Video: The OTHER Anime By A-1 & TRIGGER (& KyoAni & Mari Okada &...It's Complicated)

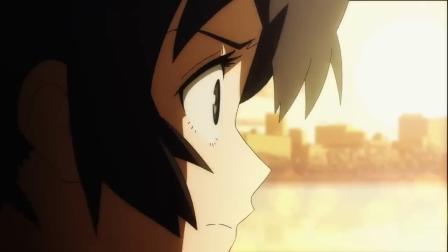992s
But it is the battle that she tells Mato to fight that is so fascinating here.
Talk to her, vent your feelings, without relying on anyone.
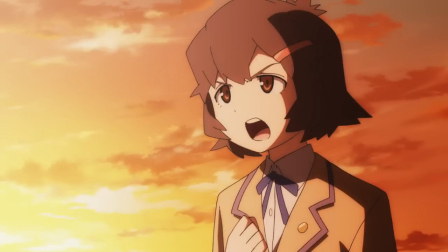999s That's what you want to do, right? It's tough solving something like that on your own. I bet it'll be incredibly tough.
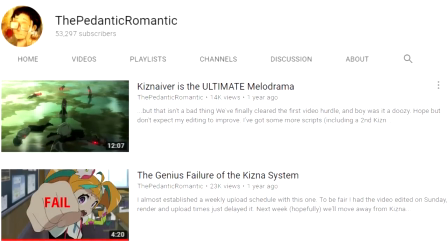1006s
Those of you who have seen my analyses of another Okada series, Kniver, may be seeing the parallels here.
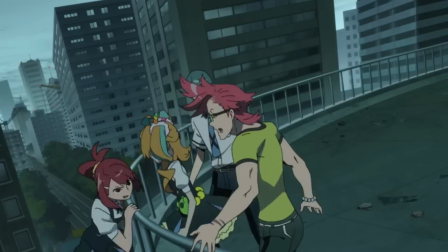1011s
This is remarkably similar to her railing against systems and institutions being the arbiters of human connections,
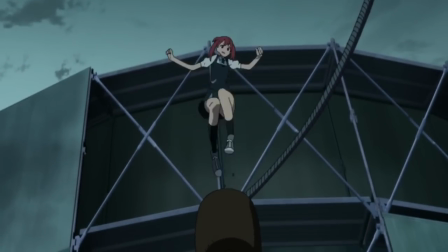1017s
and her insistence is that it is personal interaction that people need to engage in, taking the initiative to form and maintain those connections for themselves.
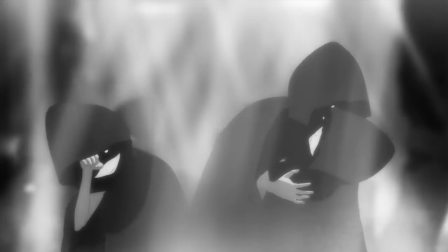1024s
In Kniver, the Kizna system was the enemy. Here, it is this alternate world that handles your emotional pain for you.
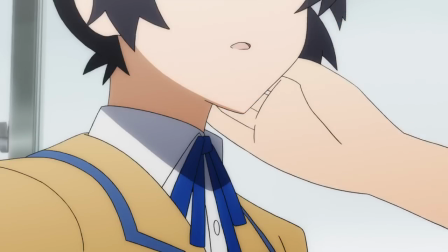1030s
And on top of this, the only real representative of the institution of school that we see, the student's counselor, is framed in an incredibly malicious light for most of the series.
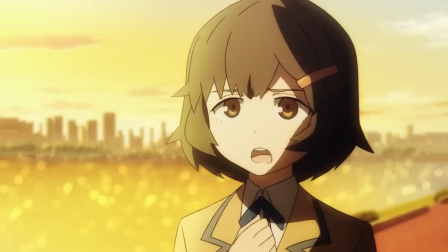1039s
This noble task Mato is being given, with as much weight as the hymnic music and dramatic lighting can confer upon it,
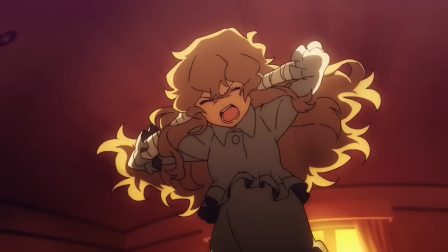1045s
is to go speak honestly to someone, to bear her feelings face to face, without any sort of help from an authority or system.
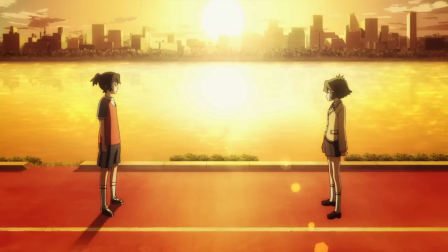1052s
This is what Okada views as an ultimate act of courage and heroism, and this is why her series tend to be so emotionally overwrought.
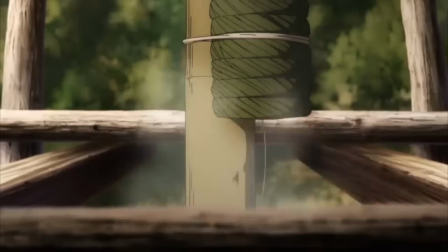1058s
These melodramatic outbursts that dominate the shows she writes are in some way her vision for human interaction.
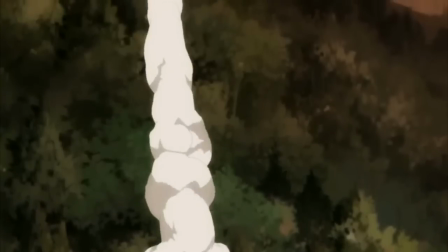1064s
She thinks we should be showing our hands, laying our feelings bare, bluntly and honestly telling people what we are thinking,
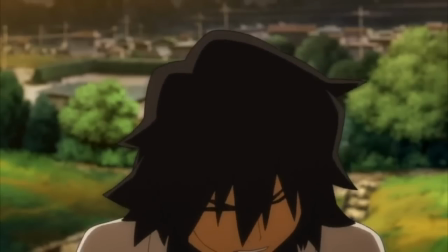1070s
so that we can have real, fulfilling relationships with each other freed from the shackles of our suspicions,
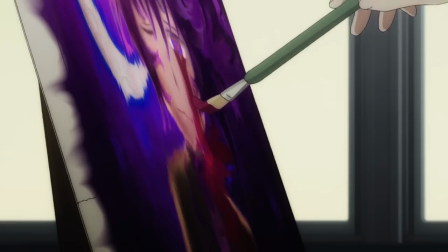1075s
apprehensions, and regrets. I have to wonder if having worked on this show of Okada's, and perhaps having these themes resonate with him at all,
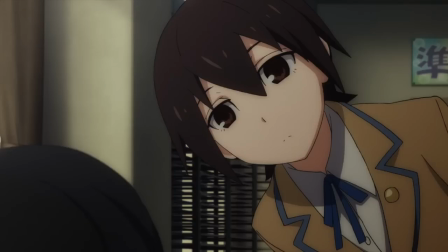1082s
caused the aforementioned Hiroshi Kobayashi to have Okada write his series Kniver, and explore these topics in it as well.
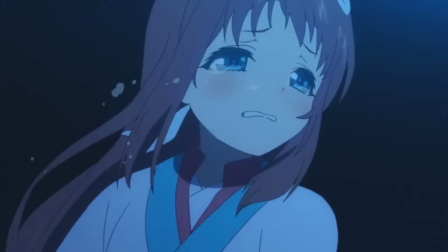1088s
This is not to say that armed with this knowledge, you now have an obligation to go out and enjoy everything she writes.
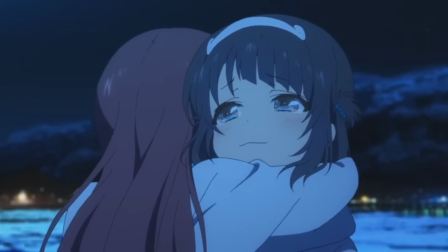1094s
Her works tend to take place in these weird alternate realities where characters play out her vision, but if the unrelatability of that turns you off, that's completely understandable.
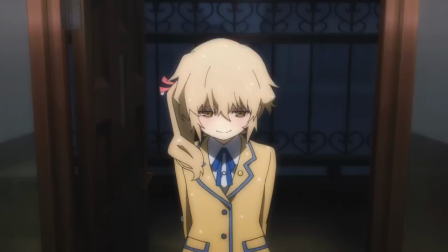1102s
It was once I'd realized both the internal consistency and the artistic vision behind it that I personally could really start enjoying Black Rock Shooter, though.
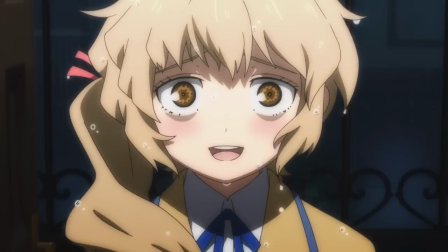1109s
Some of the more over-the-top bouts of insanity did have me laughing aloud at their absurdity.
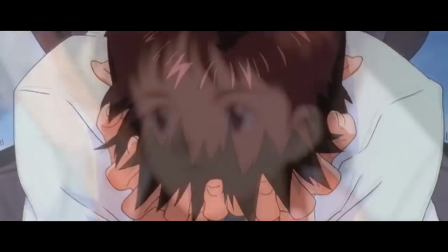1114s
Its moments of being grimdark were fun in the kind of edgy way that made Shinji's breakdowns in End of Eva so viscerally thrilling to me as an adolescent,
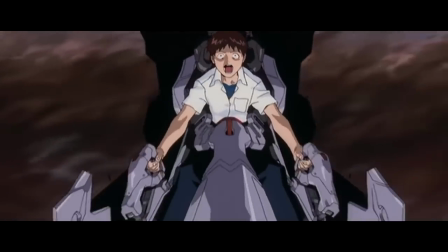1121s
even if they don't match those moments in thematic and psychological profundity.
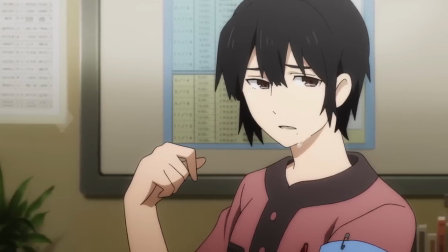1125s
The directing of Yoshioka becomes a bit more prominent, seemingly seeking to match Okada's own emotional peaks and valleys.
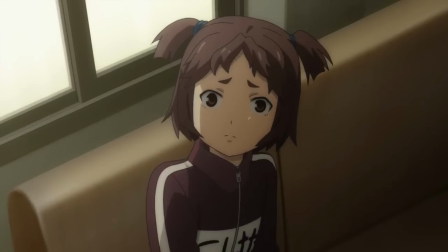1131s
Scenes like Kohata's counseling session in episode 3 are legitimately unnerving and creepy, and lighting is used to excellent effect throughout,
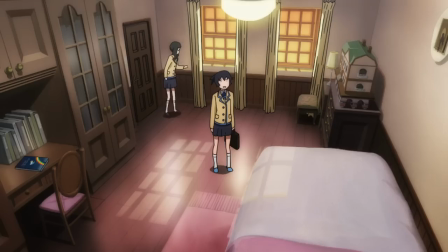1138s
to convey Yomi's mindset in particular, be it her fear of Kagari, or the depths of her emotional turmoil once she has her breakdown.
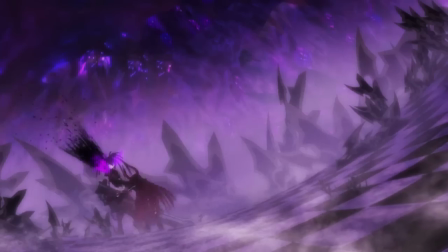1144s
What really must be focused on when discussing its sense of style and fun edge is those fight scenes, though.
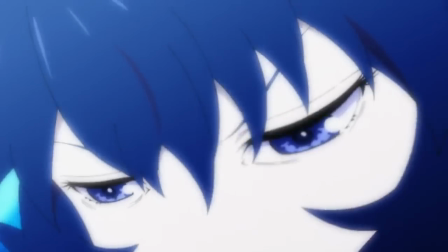1150s
When you get to the point where Black Rock Shooter tears off her own arm to hurl it and its massive freaking sword at her opponent,
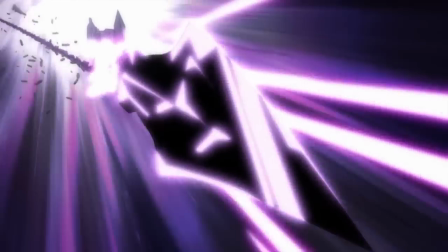1156s
which then starts shooting a goddamn machine gun as it flies towards her,
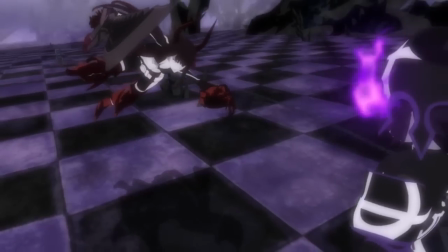1160s
and after it impales itself in the ground, it sprouts another fucking machine gun that for some reason it has installed pointing backwards,
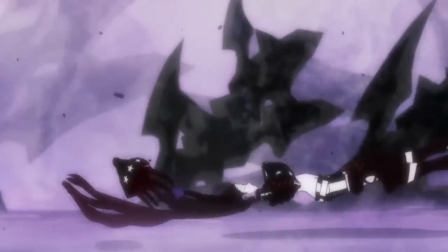1168s
and you aren't having the time of your life, then maybe Imaishi ain't the man for you. That isn't even peak Imaishi though,
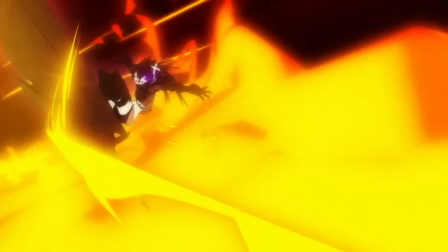1174s
because in the following episode he calls back to Gainax by having Black Rock Shooter surf across a pool of lava on her sword, before transitioning into an Inazuma kick,
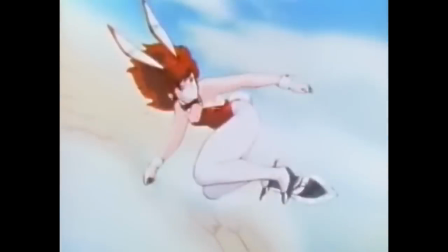1182s
paying an awesome homage to Gainax greats of the past.
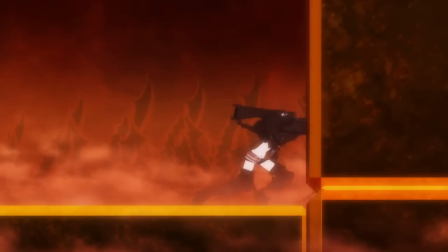1186s
The Black Rock Shooter anime projects ended up being absolute treasure troves of industry talent, and more importantly,
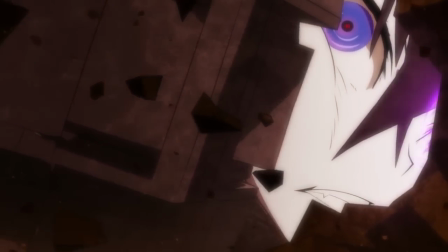1192s
gave those talents chances to really shine and imbue something with their distinctive styles in some of their purest forms.
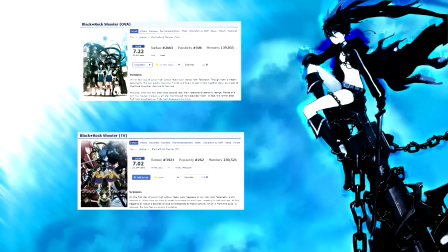1197s
With the lukewarm receptions they seem to have had, these anime may even have had less of a lasting impact on the Western fandom than the incredibly cool and badass character designs did on their own,
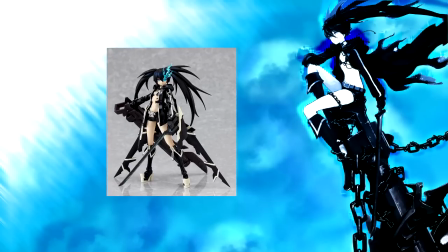1207s
spawning plenty of fan art and countless figures that I am very sad not to possess right now.
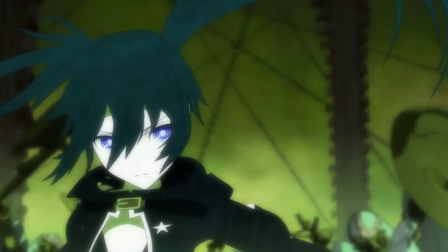1211s
With my overview here, though, I hope I've helped to bring just how many different points of interest these projects contain to light,
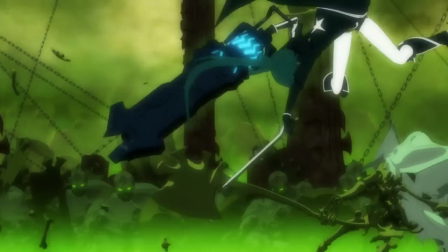1217s
wherever your interests in specific aspects of the medium may lie, because Black Rock Shooter managed to touch upon most of them.
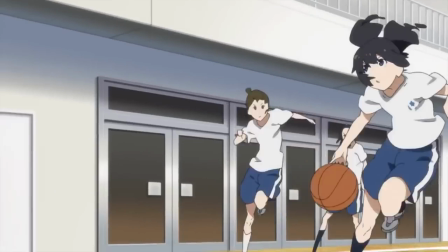1223s
Take this as an example of just how fascinating this industry is,
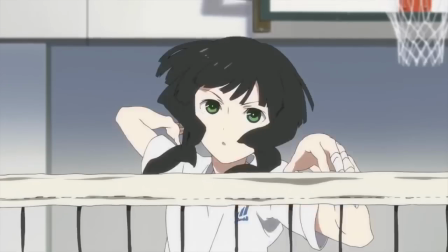1227s
and start looking into your own favorites or simply productions that piqued your interest to see what fascinating stories exist there, just waiting to be told.